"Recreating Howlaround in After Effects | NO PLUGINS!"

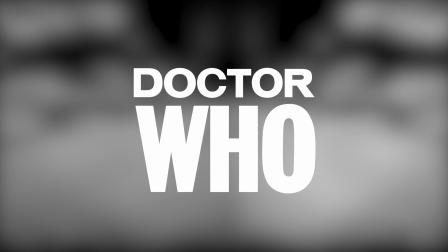If you're a fan of classic Doctor Who, you'll no doubt recognise the eerie hypnotic visuals of the original title sequences,
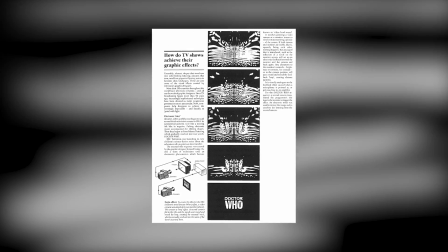created using a technique known as Howlaround, or visual feedback. By pointing a camera at its own monitor feed, the pioneering visual engineers,
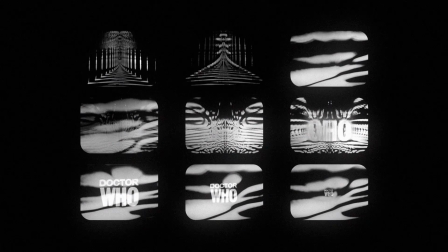camera operators and graphic designers created a haunting feedback loop that gave the show its unmistakably strange and atmospheric title sequence.
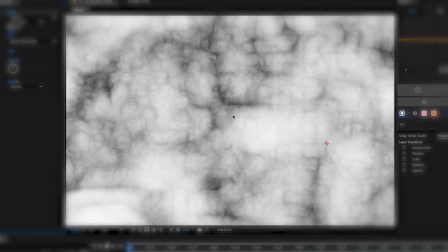In this After Effects tutorial, I'll show you how to digitally recreate that same effect,
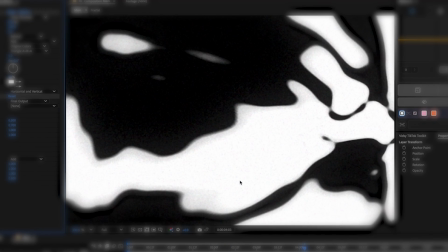capturing the analogue grit and surreal charm of the original using modern digital tools.
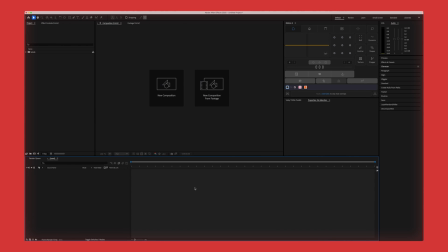Welcome back, everybody. It's been a while, isn't it? I'm very pleased to be back and bringing you, I think, my first After Effects tutorial. First step, I'm going to call this Fractal, because we're going to be using the extremely versatile effect in After Effects called Fractal Noise, which a lot of visual effects are based upon.
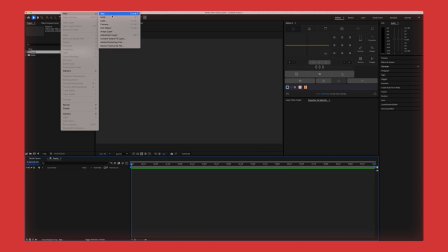1080p, 24fps, there we are. Let's create, I should say, a new shape layer, and again, call that Fractal.
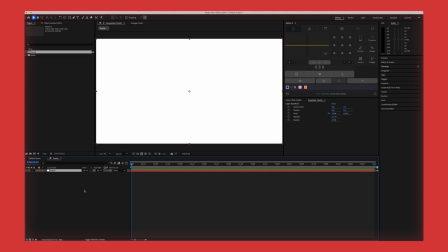Now, I have the Video Copilot effects shortcut here,
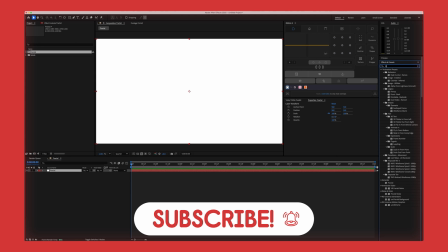but if you don't, just go over to Effects and Presets and type in Fractal Noise. Fractal Noise, drag it in.
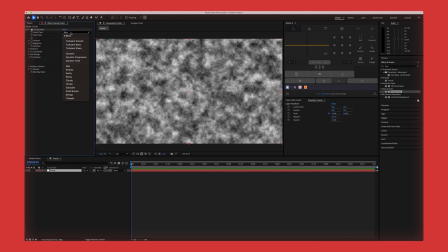Now, for this, I find that Basic isn't quite the best starting point. I would change this to Smeary.
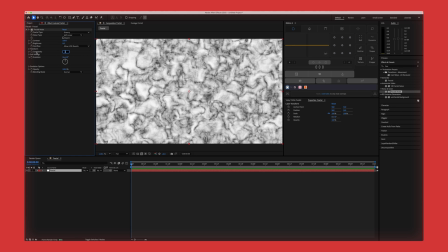The effect Fractal Noise is controlled, a lot of the render time will be dictated by this complexity. Now, if I put this, I believe, up to 12, I mean, you're not going to see a lot because we're not on like 4K,
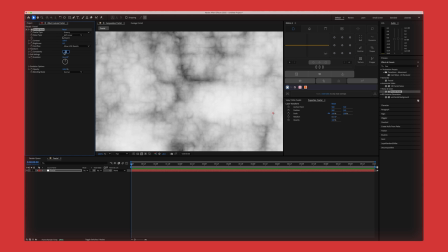but the more that you add to this, the more detailed the noise is. And we don't need it to be particularly detailed because, like I say, it's mostly just white blobs. So I turn this down to about 4 for now.
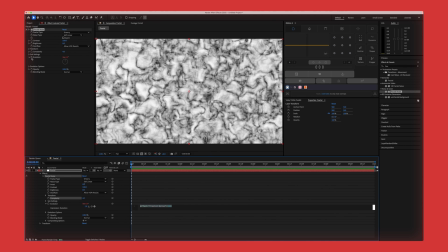Now what I'm going to do is I'm going to alt-click the stopwatch, which is going to bring up this panel here to input some code. And I'm going to type in simply time times, let's say 50 for now.
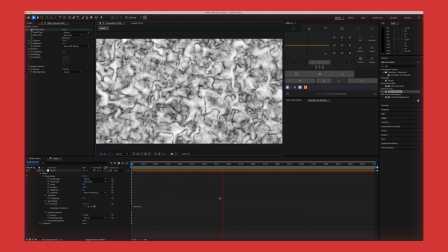That's going to automatically make our howl around or our fractal noise for now have this pulsating movement. This is very, very handy to automate without to keyframe anything. It's simply a little bit of code we have to put in. Time times 50. You can put in time times 5,000 if you want, but that would be absolutely insane.
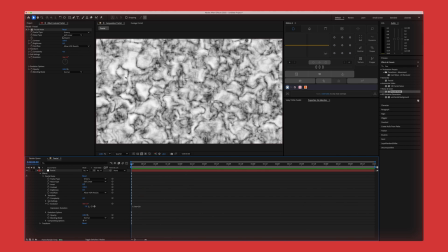So let's not do that. What we're going to do now is, because we actually don't have an analog camera, we're not creating visual feedback. We're not going to get that kind of pulsating sensation of the howl around moving towards us, so we're going to have to essentially fake it.
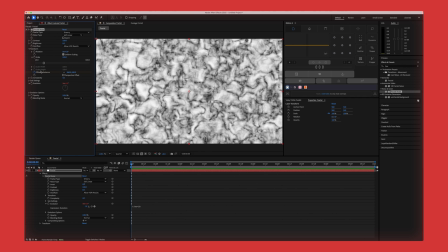Open up transform, click the stopwatch for offset turbulence, because we're going to want the howl around to essentially move. Click your stopwatch, drag to the end. I'm going to go 960 minus, let's say, minus 4000.
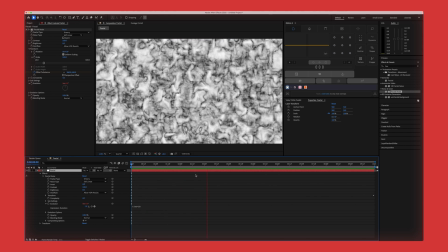That's a good amount of movement, I think, for now, but what we can do later is we can adjust that accordingly if we need to.
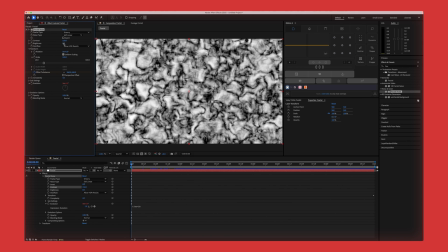I'm going to take the contrast up to about 150 and the brightness up to maybe 25, or no, maybe about 15.
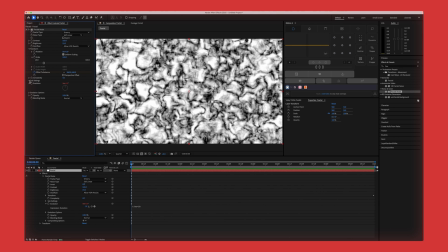What I'll also do is go into sub-settings, sub-offset. So essentially what we've done here with offset turbulence, we're going to just do this kind of sub-layer to give it a little bit of secondary movement.
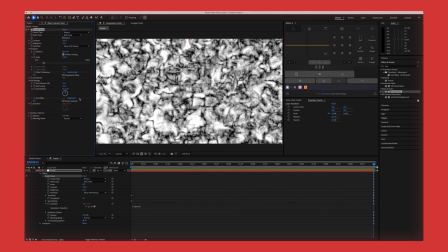Again, drag it to the end, minus 1,000 here, just to get a little bit of underlying movement to give it a little bit more dynamism.
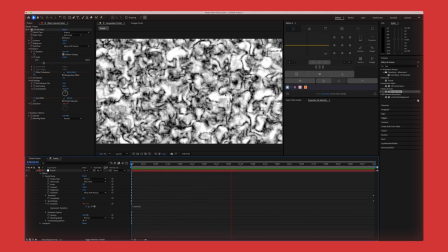Yeah, it's very subtle. You can see the underlying kind of sub-layer of the fractal noise moving slightly faster, but it's very subtle.
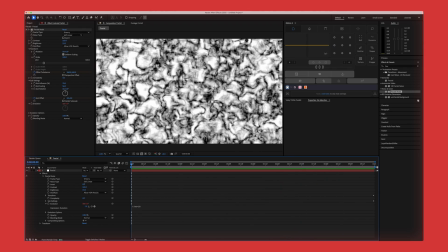But these subtle effects do go a long way in the end. So for now, that's a decent basis, but it's not really coming to life yet. What we're going to need to do that is create a new composition.
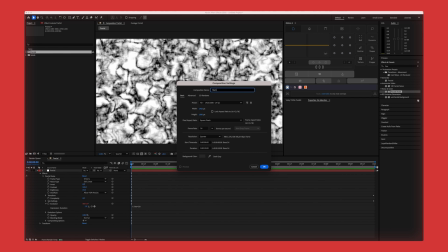I'm going to call this, for the sake of time, I'm going to call it main. Let's drag fractal into main.
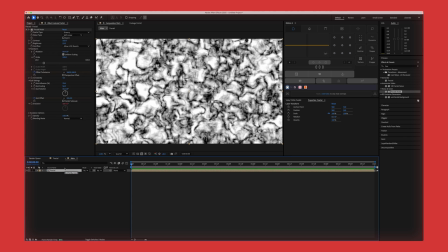And let's add mirror. There we are. And let's drag that right into the middle.
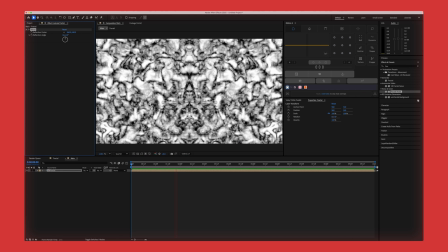960. Okay, you're going to gradually see it coming together.
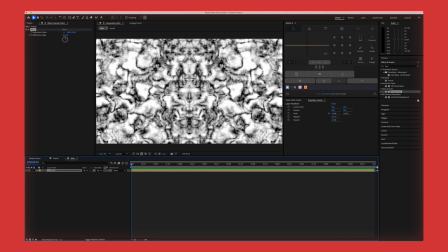So the mirror here is going to give it that symmetry right down the middle of the frame, which is very similar to how a lot of the howl around
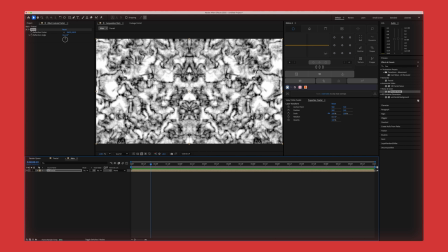was generated or treated in the original Doctor Who title sequences.